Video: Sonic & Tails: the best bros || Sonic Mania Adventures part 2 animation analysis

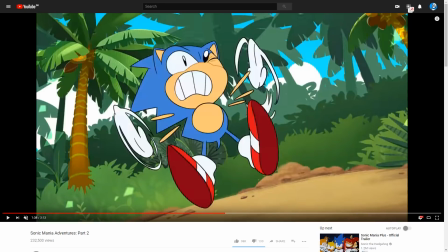(24:30)
And I love these two, like these little shaky
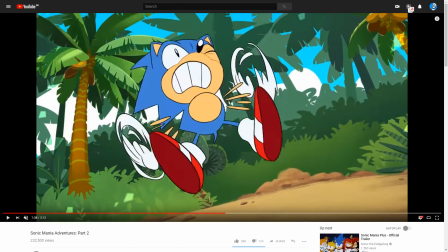(24:35)
I can't gain my footing frames are just, they're lovely and charming, because again, it kind of sells that Sonic isn't a super badass cool guy,
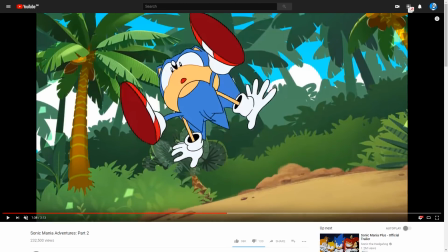(24:44)
he's just kind of a dork who's trying to regain his footing, and it's just lovely. And as Tails comes in to save him once again, smear frames,
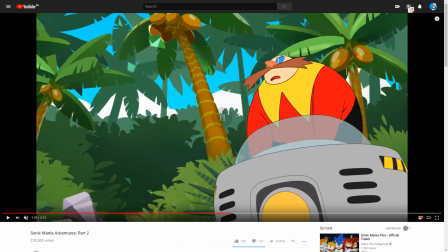(24:52)
really no need to use anything else. And speaking of and I love the expressiveness of Eggman's mustache. When he's happy, I got him, and it's like, oh, wait, where is he? They kind of drop down, and that's a lovely little bit of expression as well.
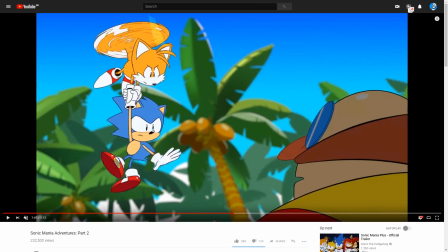(25:06)
To use the mustaches essentially as secondary eyebrows. And I love that when Eggman looks up here, Sonic is already in the process of swinging back and forth.
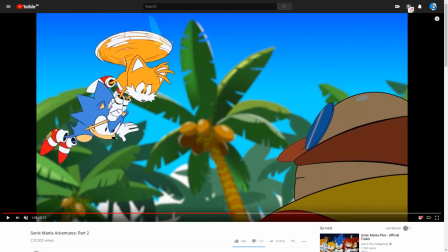(25:18)
Like, he's building up the momentum that he's going to be using in order to do their ultimate super attack, which is this massive spin. This is a move, by the way, that you have already seen them use if you have watched the Sonic Mania animated intro.
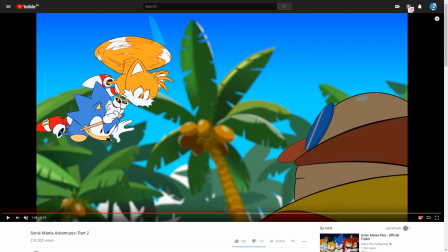(25:32)
This is exactly the same move that they use in that animated intro, where Tails tosses Sonic further across the weird stage that they're running through. And here again, you can see how they transition from the regular form into the spinning around,
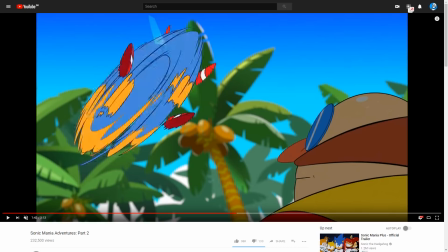(25:47)
where they're using Sonic's feet as they transition into this double-colored motion blur. And you can see that the feet then get blurred out and become part of the general motion blur.
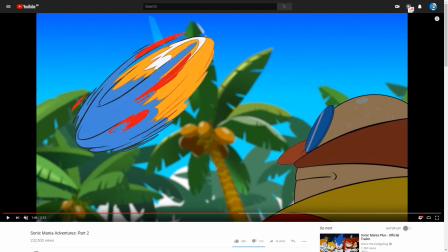(25:57)
And then, as it speeds up, and these are just lovely and creative.
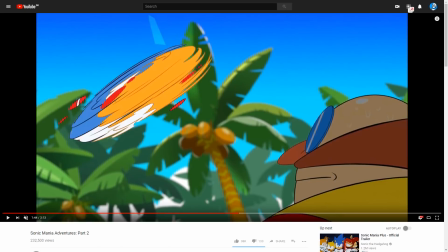(26:02)
Like, again, something that's really difficult with smear frames like this is to make them
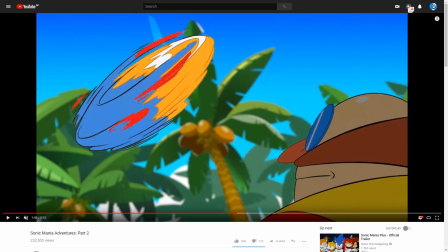(26:08)
look convincingly like they're all rotating in the same direction. Like that they're not wobbling back and forth, but that they're actually spinning.
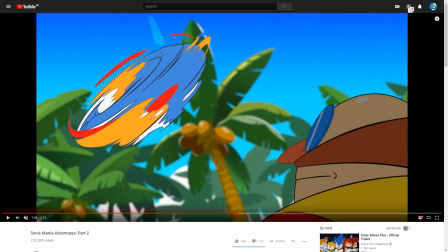(26:16)
And that's something they manage by constantly switching the mass of color around.
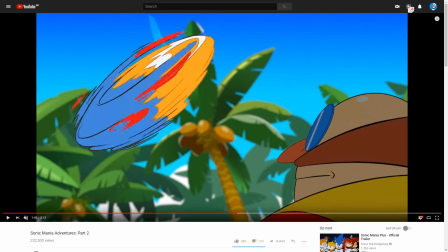(26:22)
You can see how it changes side from being orange mostly on the bottom, and then it kind of switches orange mostly on the top, and then it goes around orange on the bottom, orange at the top. And that's what helps sell the rotational motion of this smear, which is just so freaking good.
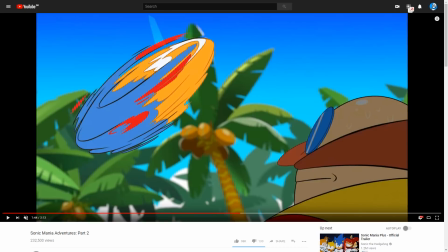(26:39)
And you can see here as it's mostly, and again, that little moment of quiet before the impact,
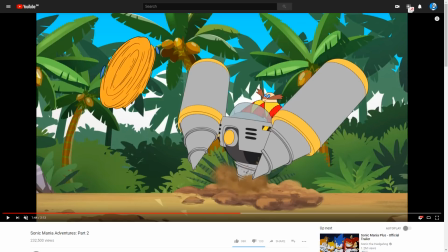(26:45)
which makes the comedy so much nicer, because we get some time to take in the situation, and Eggman is like, what's going on over here? And the orange smear, now, the smear is primarily orange, because Tails is the primary factor here, but Sonic is still represented by these little blue dot smears that kind of appear all around it,
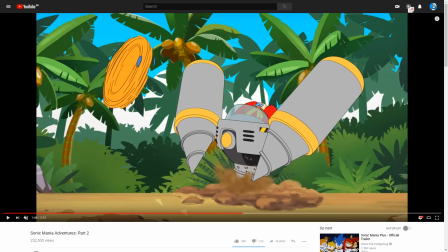(27:04)
which reminds us that he's in there, while saving some labor by not having to animate these super complicated,
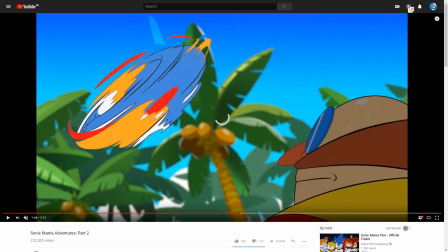(27:13)
this super complicated blur all the time.
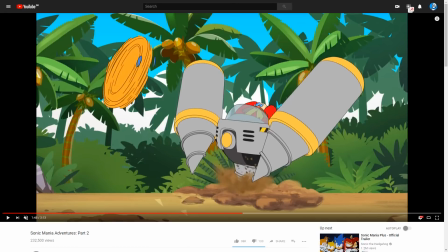(27:16)
You can see Eggman's reaction, nice, like, the way he kind of sinks down into his seat. Oh, wait, no, I recognize that. That's actually really, really bad. And then these are also something I love.
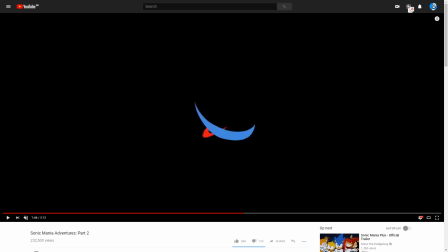(27:32)
These are borrowed directly from anime, impact frames, which in anime is particularly used to sell impact. But notice what they do with the colors.
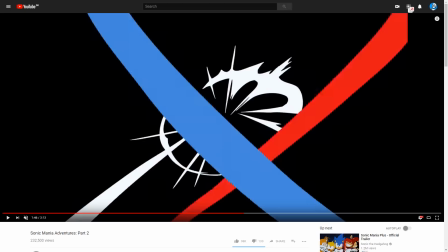(27:40)
The red of Sonic's shoes and the blue of his quills are the primary colors that are being used here,
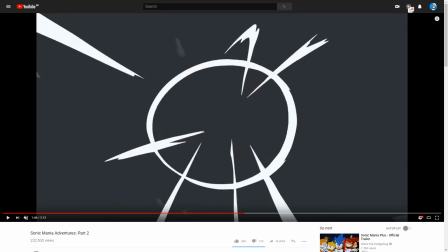(27:48)
along with, of course, black, white, and a little bit of orange to really sell the power of the hit there.
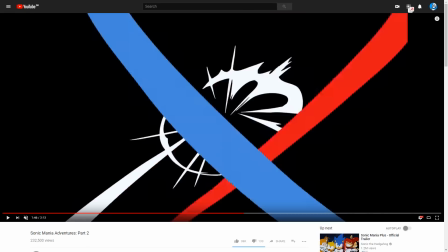(27:53)
And it takes place like an explosion that kind of...
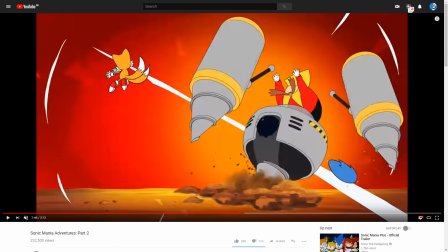(27:56)
You can see how everything expands outwards all the time, and that really sells the explosive impact of what's going on. And then we get the classic anime quiet frame, where we can see the impact of what has just been done.
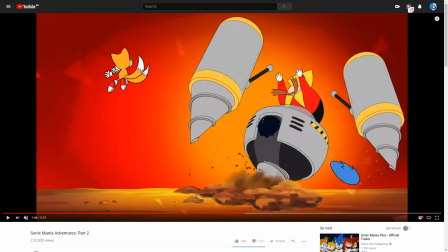(28:12)
And everything kind of moves in slow motion as things progress down.
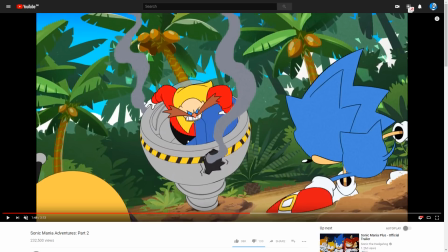(28:18)
And again, once again, that signature quiet moment before the comedy punchline. You can see Eggman is like... See if we can get that. Yeah. Naha! It'll take more than that to beat me, you little blue menace. Oh, wait. Actually, this is not going to be good for me either.
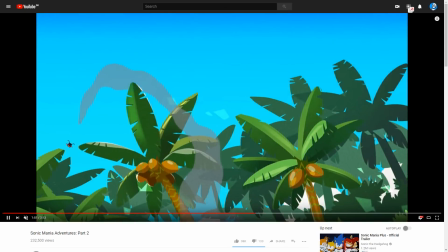(28:36)
Ah!